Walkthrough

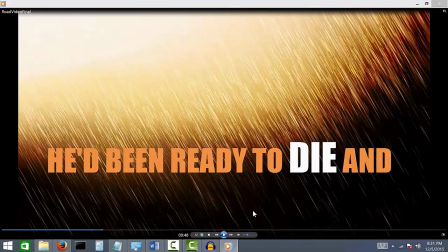499s
And so you can see here, individual words again, words like die and think later on get enlarged and, turned a different color just for the extra emphasis. And so now that I've covered, the beginning part of this essay, which is really mostly a discussion of,
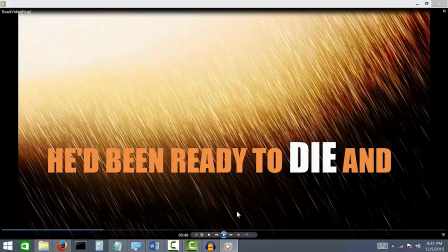515s
how the essay is sad, I'll move into my own analysis of the story, or the segments of the essay that are my own analysis,
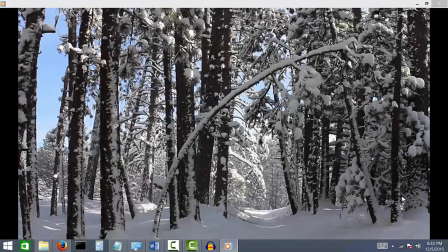523s
and how I recorded those. So interspersed throughout this project, there were several of these frames that were simply me discussing the poem itself. And this first one is mostly me suggesting that the story might not be, a story about sadness, as the first three quotes would have you believe.
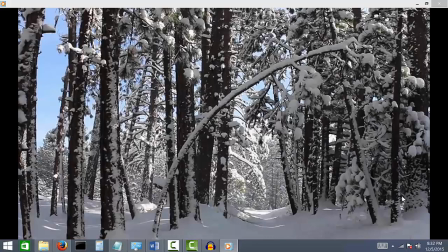539s
Instead, it might be an exploration of happiness. And so I use these sparingly, simply because I don't want there to be long stretches of time where, it's simply me talking about my project or talking about my idea. I think that it's better, especially with something short and impactful like this, to show rather than tell.
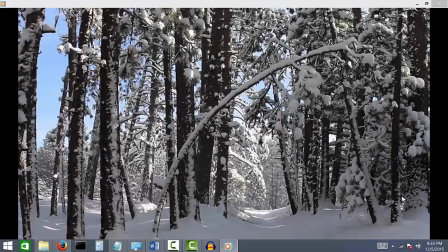556s
But it was important, just to simply communicate this idea and get it across in a very brief form. And so I actually used stock footage here that I found online. I thought it was fitting simply because, again, the road is such,
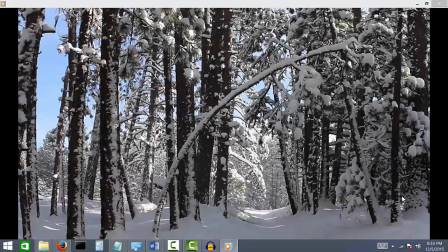571s
snow is such a huge part of the story and such a reoccurring item that I thought it was fitting.
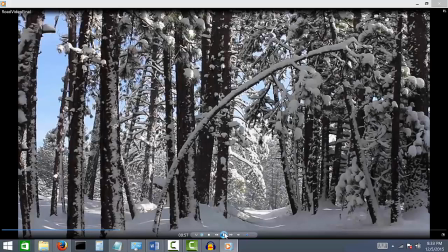578s
And so for this, usually these would take about, 10 to 20 seconds just to simply get an idea across to, the listeners. And then after that, I would go immediately into a series of quotes, and examples and pictures and videos and whatnot to help back up this idea.
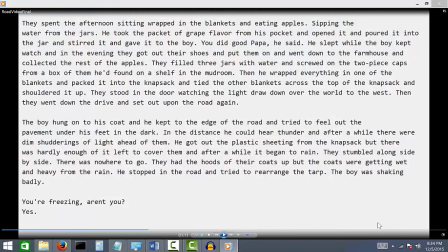595s
Excellent. So after that brief discussion that I have inside the video,
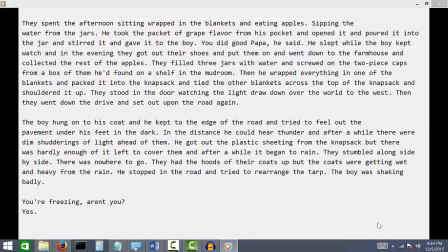599s
I move on to another series of 3 quotes that help support this idea that maybe it's not such a sad story. And the first one here you can see is when they find the apples,
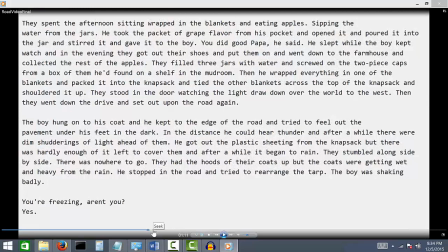609s
and I see that as being one of the first indicators in the story that maybe not everything is going to be for the worst at all points.
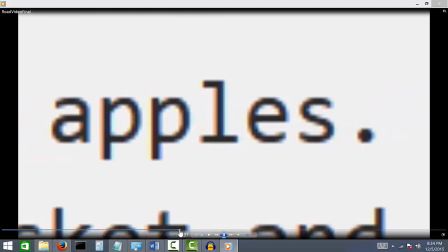617s
And so then moving on for this, this is the point where they find the bunker in the story.
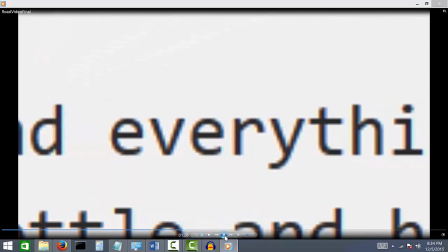624s
And so the man says, "I found everything."
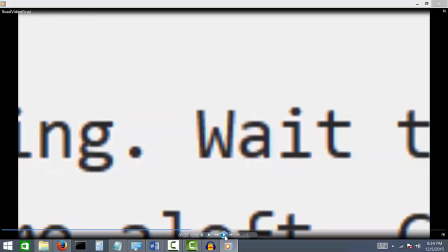627s
And that's such an important, and concentrated quote that conveys so much emotion, that everything, after so much desperation, that, I felt that it was, necessary to include it in here. And then excited towards the sun, he says, "Wait till you see."
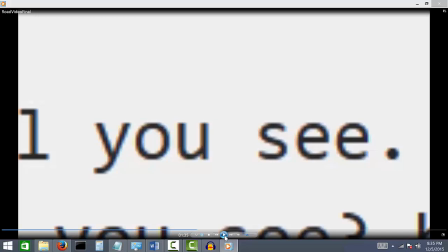642s
There's so much raw emotion in there that I felt that it would be perfect for something like this, where I'm trying to go for the short, impactful quotes that sort of, support the idea that this book is actually happy and contains happiness in it.
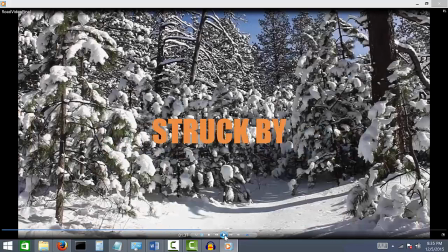656s
And then for the final quote here, I move into another one of these text sequences that discusses, in my opinion, one of my favorite parts of this story, which is actually him finding the sextant on the boat. His last link to humanity, maybe you want to call it. And so by this one,
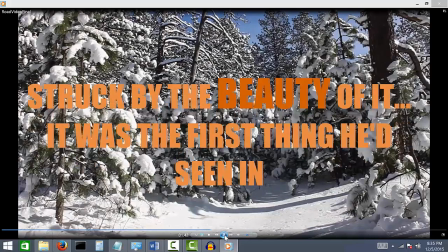675s
Struck by the beauty of it, it was the first thing he'd seen in a long time that stirred him. so you can see with that
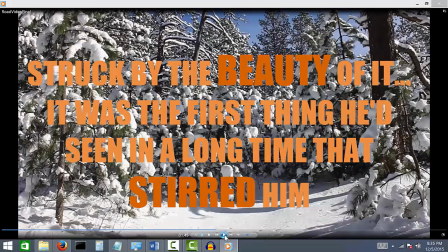682s
one, this one actually bothers me a little bit because I was not able to record the quote perfectly in sync with the text, simply because the pacing would either be too fast for the text, it would be unreadable, or the pacing would be too slow for my voice and it would sound, non-human.
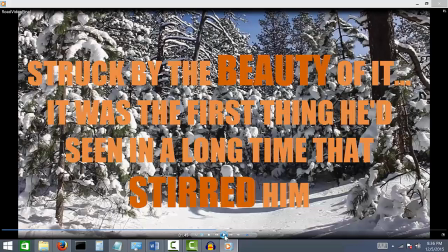698s
It would sound like I was reading far too slow. And so I tried to go the middle road and simply record myself speaking a bit faster at the beginning and maybe a bit too slow at the end. And I think it worked.
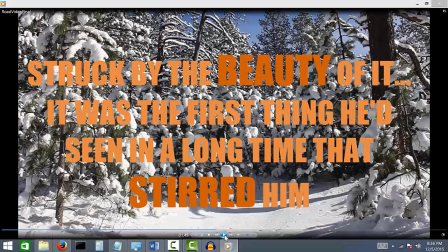711s
It worked well. But again, this is another one of those parts where I highlight the 2 words that I think really convey the most important ideas in here. This word beauty and this word stirred. Simply because that's not something that you see throughout the rest of the book.
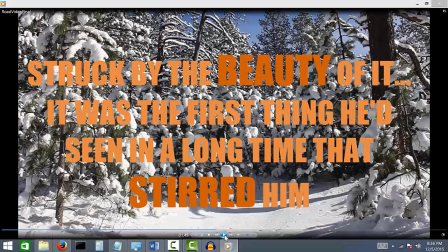724s
It's so much a book about survival that you hardly stop to think about beauty or being stirred or moved in any human sense. Even though that's what 99% of novels today focus on. This is not something that's in the road as much,
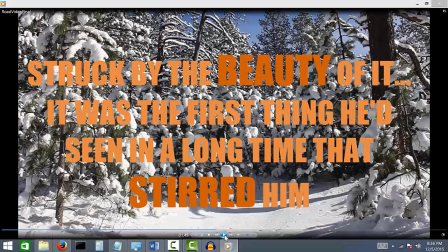739s
and so seeing it here indicates that there's still some hope for that idea of us trying to satisfy that human craving for curiosity.